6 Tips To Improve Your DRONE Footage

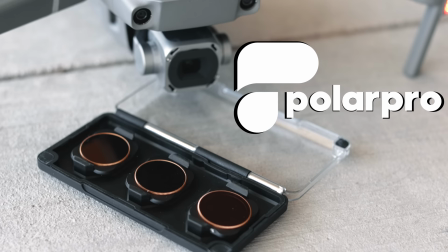4:03 This allows you to keep your shutter speed at twice your frame rate, an aperture of f4, and a low ISO in order to produce the sharpest image possible. The ones we love and use are from PolarPro and the link to buy those are in the description below. Tip number four is frame rate.
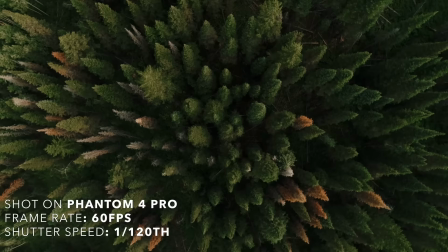4:18 One con to using the Mavic 2 Pro is its inability to shoot 4K at 60 frames per second like the Phantom 4 and Inspire can do.
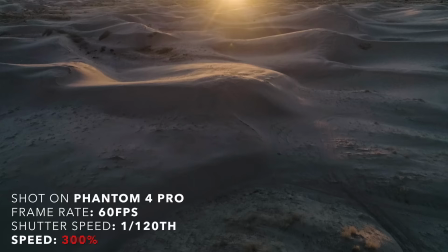4:26 However, using the Phantom at 60 frames per second many times, I usually would end up speeding up the footage in post anyway.
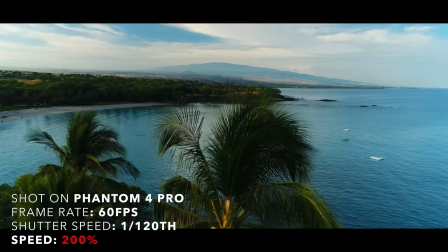4:32 Since drone footage is usually pretty far away from any subject, most movements look too slow.
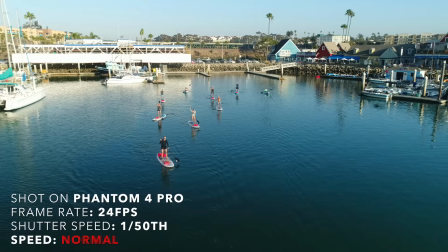4:37 So I personally never really used 60 frames per second because for me it was just way too slow.
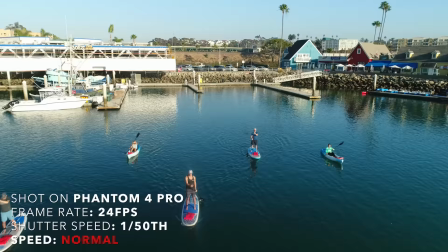4:41 I would film at 24 frames per second at 4k, but this didn't look very good to me because there were still some micro jitters that happen with real-time footage.
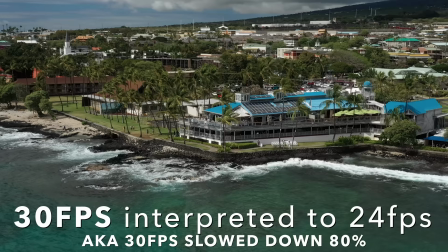4:48 So then I switched to shooting at 30 frames per second, which was perfect. 30 frames per second is the best setting to use when you're wanting to smooth out your parallaxes and movements just a little bit more and achieve that dreamy, buttery movement.
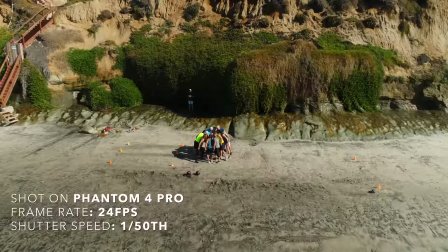5:01 However, if you are filming things that need to take place in real time, you'll want to stick with 24 frames per second.
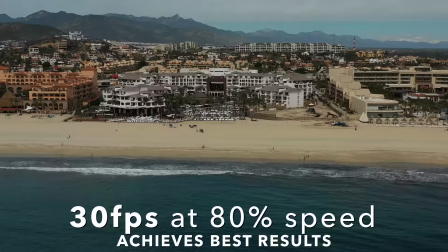5:07 So like everything, every frame rate has a time and has a place.
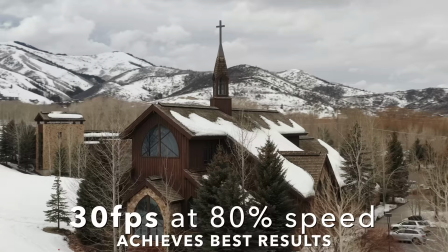5:11 But for most of the things we shoot, and if you're wanting to know what frame rate we think is best for drone footage, we say that it's 30 frames per second.
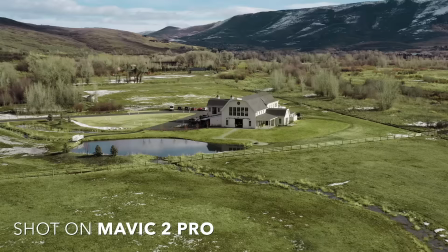5:17 Tip number five is achieving smooth movements. Like shooting with the DSLR, it doesn't matter how good your settings are.
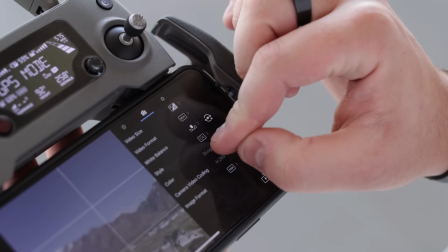5:24 If you're not trying to create a smooth, beautiful shot, it'll look like garbage. We won't go into all the different types of movements that you can achieve with the drone.
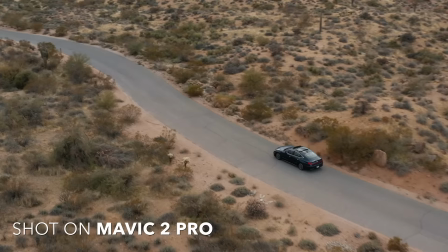5:31 We'll do that in a later video, but we will go over the settings we have found to be best when wanting to achieve smooth, buttery movements.
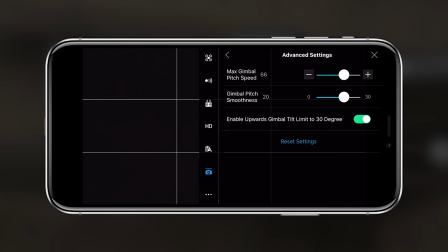5:38 First, you'll want to go into the drone's gimbal advanced settings, and for the Mavic 2 Pro, we've put our max gimbal pitch speed at 15 and our gimbal pitch smoothness at 20.
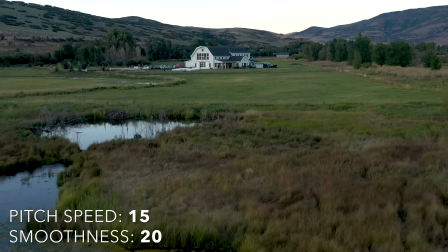5:48 This just allows for your movements to ramp in and out of the movement rather than stop on a dime and cause disruption to a smooth movement. You can test it out on your drone to see what speed and smoothness works best for you, but for the Mavic 2 Pro, speed at 15 and smoothness at 20 is best.
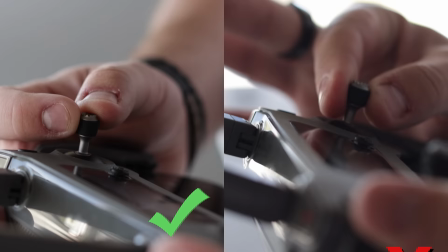6:04 However, even with these settings, achieving good drone movements is all about being gentle with the joysticks. If you're jerking your fingers around and not easing into every movement, odds are your footage won't look very good.
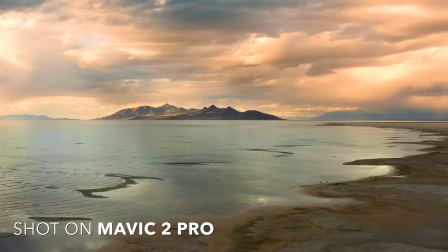6:15 As for the actual movements, it takes some getting used to. The good thing about aerial photography is no matter where you point the camera, you're probably going to get a beautiful shot.
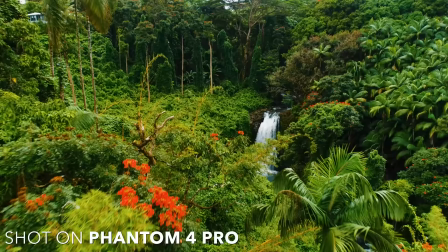6:23 The fact that you're in the sky giving an entirely new perspective to a scene already wows your viewers.
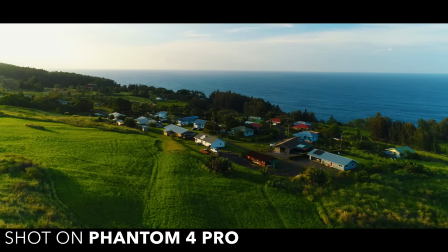6:28 So now your job is to just create a movement to dynamically bring that scene to life.
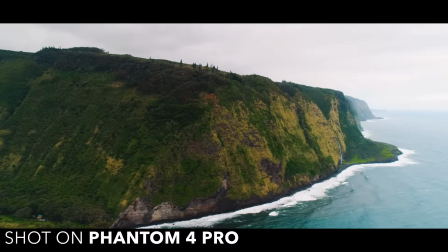6:32 The most cinematic movements are the ones that help the viewer feel as if they're in a helicopter flying over what you're showing them.
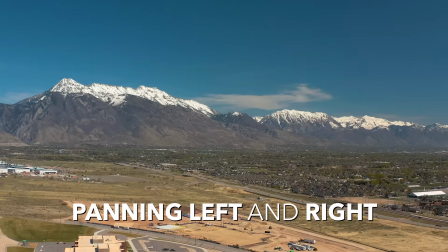6:39 The worst move I see videographers make is when they just have the drone hover in the air and they pan the camera left and right.
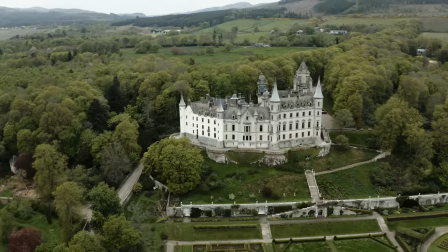6:44 This causes way too much motion blur to really be wowed by the scene and you don't feel like you're naturally flying over anymore. You feel like you're watching security footage from the sky. So whatever movements you do keep them slow, dynamic, and natural. And our sixth and final tip is to create great composition.
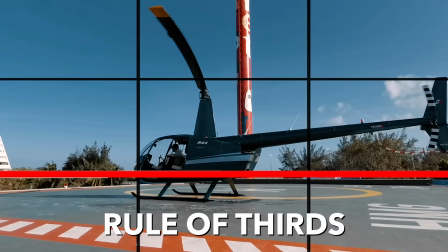7:01 With aerials, you want to follow the rule of thirds, which essentially is splitting your screen into three pieces and keeping the horizon on one of those two thirds.
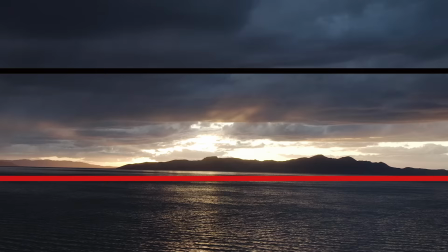7:09 Having your horizon on the top third if you're wanting to focus your viewer's attention on the ground, and having the horizon on the bottom third if you're wanting to focus on the sky.
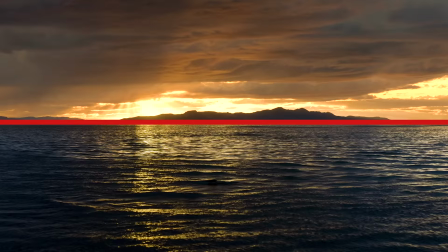7:16 You can also put the horizon dead center to focus on perfect symmetry, which also is beautiful.
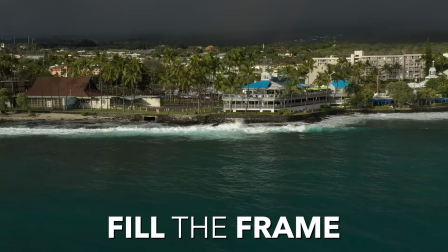7:21 Along with following the rule of thirds, good composition means filling the frame.
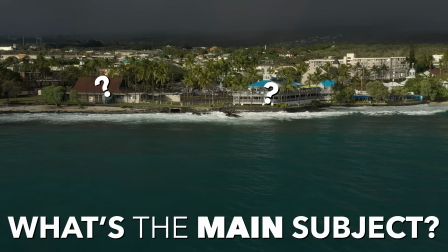7:25 A common mistake we see with videographers is they get so excited about the fact that they have a drone and they don't take the time to make sure that their viewers know what the main subject is.
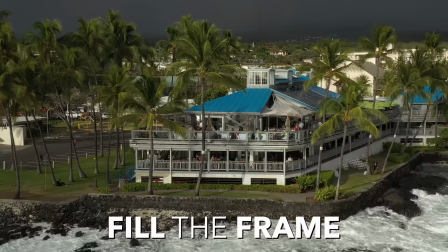7:34 If you're wanting your audience to focus in on a building, a structure, and whatever, make sure that it is the dominant subject in your video and that it's filling the frame or front and center in the frame or positioned on one of the thirds.
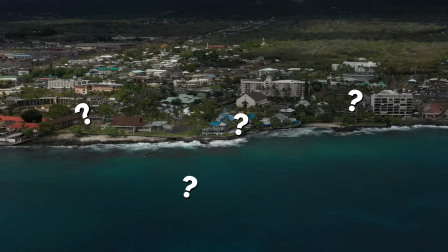7:46 If your subject is hiding behind something or so far away that it's not even clear if it's the main subject, then change your composition and or get closer. Great composition can make or break every shot.